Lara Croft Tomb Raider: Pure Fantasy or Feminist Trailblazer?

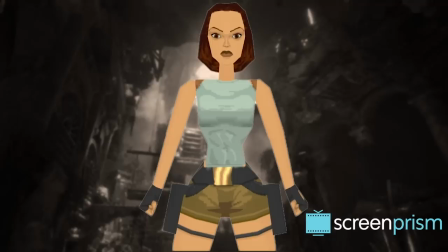(0:03)
The 2018 Tomb Raider movie got us thinking about Lara Croft, and what the character has meant to audiences over the years.
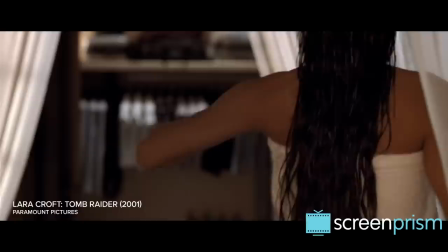(0:12)
The character's history represents a complicated mix of over-sexualization and
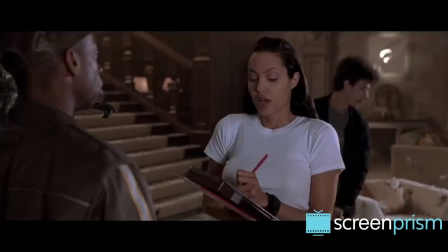(0:17)
empowerment that reveals a lot about our relationship to strong female heroines.
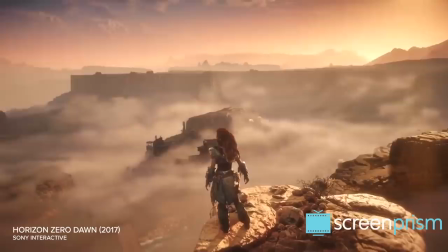(0:23) I woke up this morning and I just hated everything.
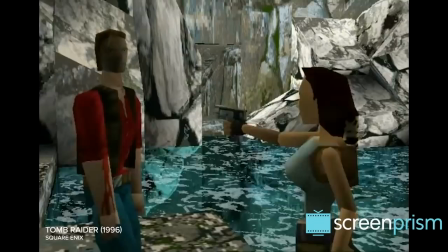(0:26)
Thanks to her popularity, Lara opened the door for more female video game characters and more female action protagonists on screen.
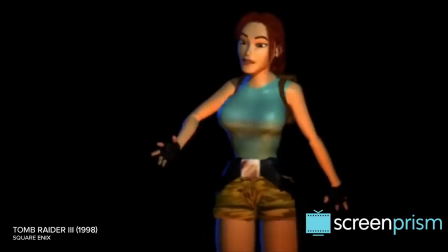(0:35)
But the original Lara Croft rose to fame in part thanks to being objectified for her exaggerated feminine appearance.
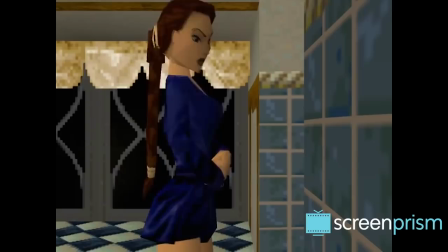(0:43)
Gaming and addiction researcher Dr. Mark Griffiths noted that when talking about Lara, most players mentioned her breasts.
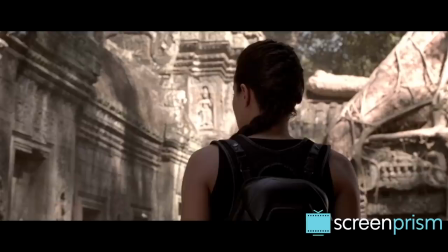(0:51) Don't you think you've seen enough?
And when the first movie, Lara Croft's Tomb Raider came out, starring Angelina Jolie,
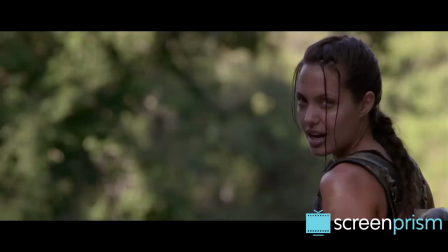(1:00)
producers tried to replicate the allure she held for male gamers.
Are you going to shoot me, Alex?
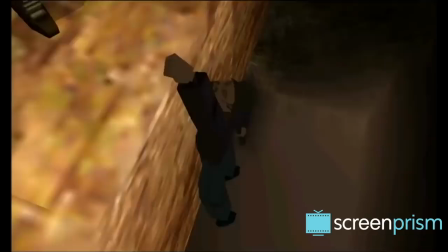(1:10)
So from the very beginning, Lara Croft's function was to be a sex symbol, marketed primarily to young men.
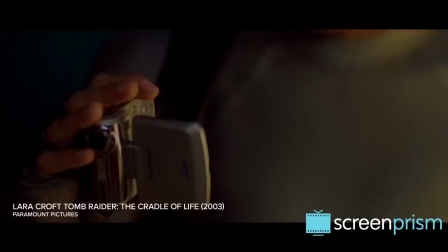(1:17)
But along the way, she kind of became a female trailblazer too, almost by accident.
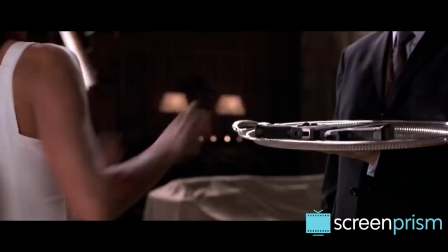(1:22)
So this brings us to our main question. Is Lara Croft just a male fantasy, or is she a feminist hero?
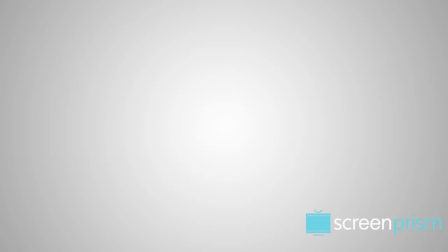(1:29)
And is it possible to be both?
That is a secret. If I told you, I'd have to kill you.
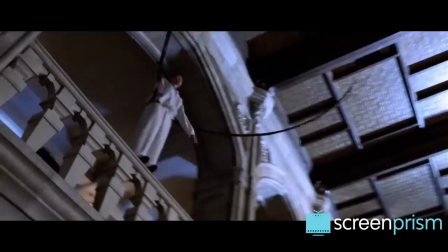(1:40)
Looking back on Lara Croft's Tomb Raider, you could use this movie as a Hollywood crash course on how to craft the perfect male fantasy,
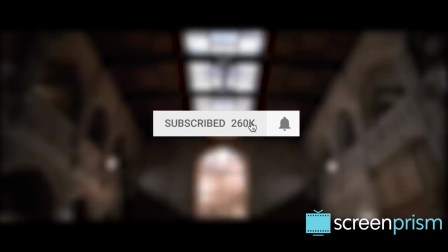(1:48)
a heroine who's extra sexy and strong, but somehow absolutely non-threatening.
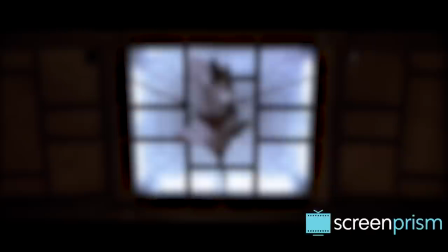(1:53)
Before we go on, be sure to hit subscribe and click the bell to get notifications on all of our new videos.
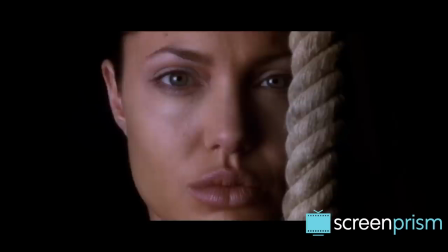(2:02)
The first step is making your sexy heroine be all man inside.
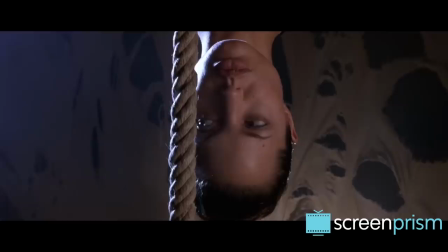(2:08)
From the opening scene of Lara Croft's Tomb Raider, it's like the film is saying, Lara will turn your preconceived notions about women upside down.
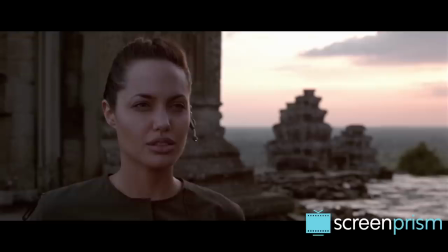(2:17)
Which means that what we're about to see is a man's personality in a woman's form. She wears no makeup, plain clothes, and a tight braid.
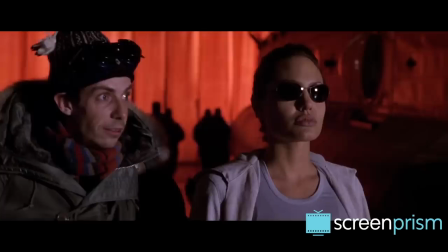(2:25)
She's brusque, a woman of few words.
It's time to save the universe again, is it?
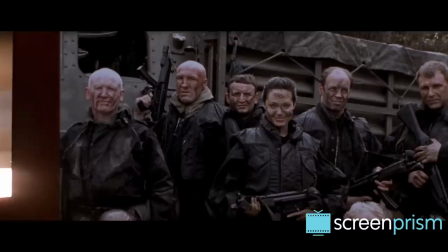(2:30) Absolutely.
Lara is strong, assertive, inquisitive, and brave, all very traditionally male qualities.
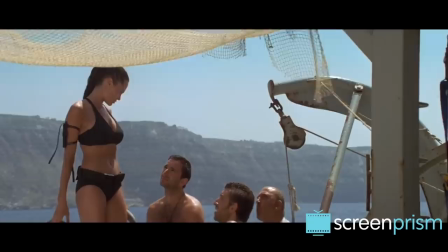(2:37)
So Lara's tomboyish ways are a fantasy for male viewers and players.
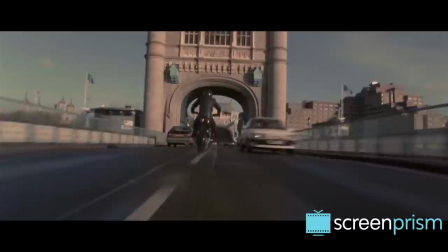(2:42)
She has the body and looks of a woman they desire, but the interests and behavior of their best male friend.
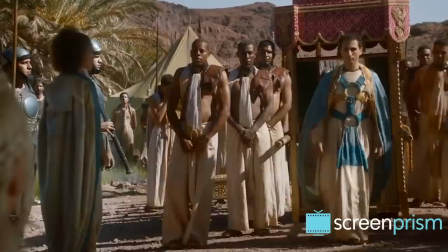(2:48) Thank you boys. Over and out.
Sadly, the message to any female viewer, though, is to be a badass, be more like a man.
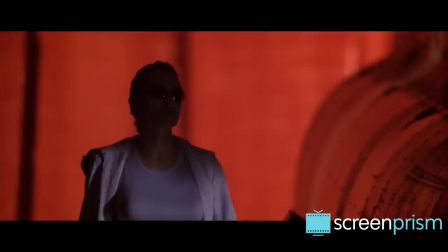(2:56)
Eighteen years later, Daenerys Targaryen is both badass and very feminine.
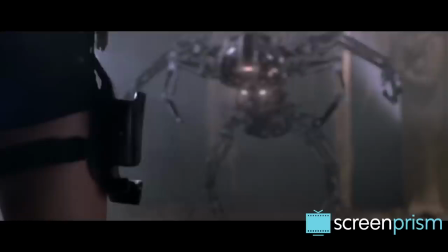(3:01)
But Lara was sort of de-feminized so that she'd be more desirable, and that didn't make her a very empowering role model for women.
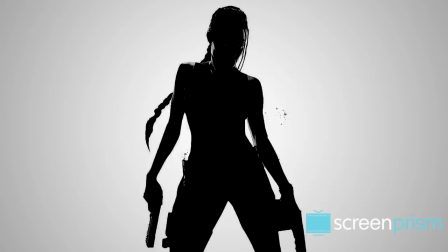(3:08) And a lady should be modest. Yes, a lady should be modest.
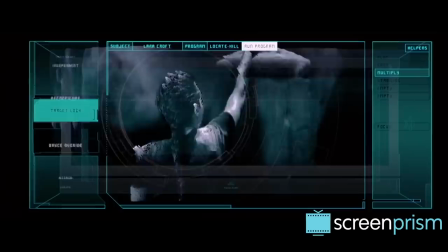(3:16)
The second thing that's really revealing is the story's point of view.
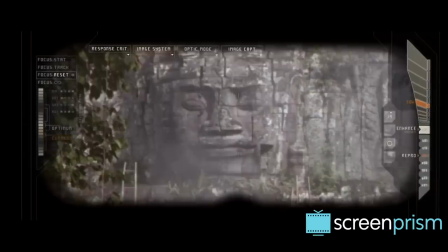(3:22)
If Lara were a heroine we're supposed to be identifying with, we would be seeing things from her point of view.
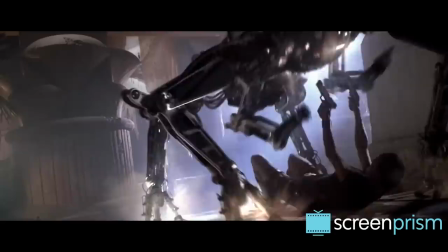(3:29)
Sometimes we do, but Lara's opening fight with the robot is not filmed with her point of view in mind.
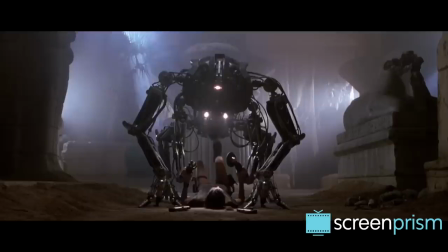(3:36)
The robot pounces on top of her while she's on her back, and pushes down on her.
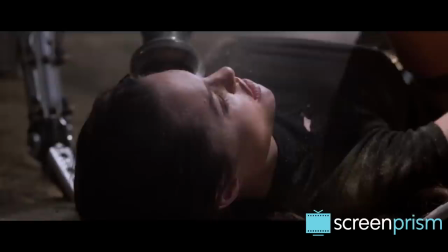(3:40)
The shot choreography places Lara in an overtly sexualized position,
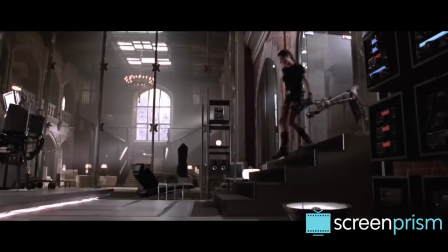(3:45)
and we see the robot's point of view, watching her fight back, rather than just living her experience of the fight.
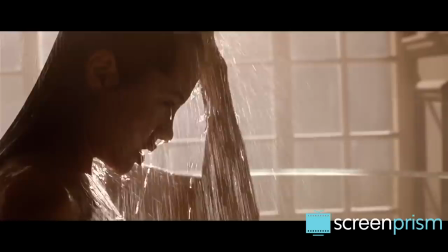(3:52)
Then, in this scene, again, it's just blatantly obvious that we're meant to be seeing Lara in a sexualized way.
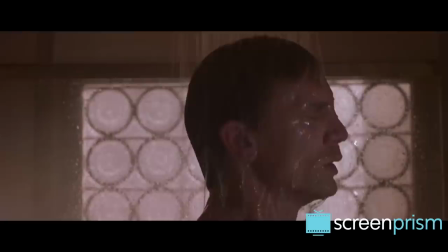(3:58)
Compare that to this shower scene from the same film.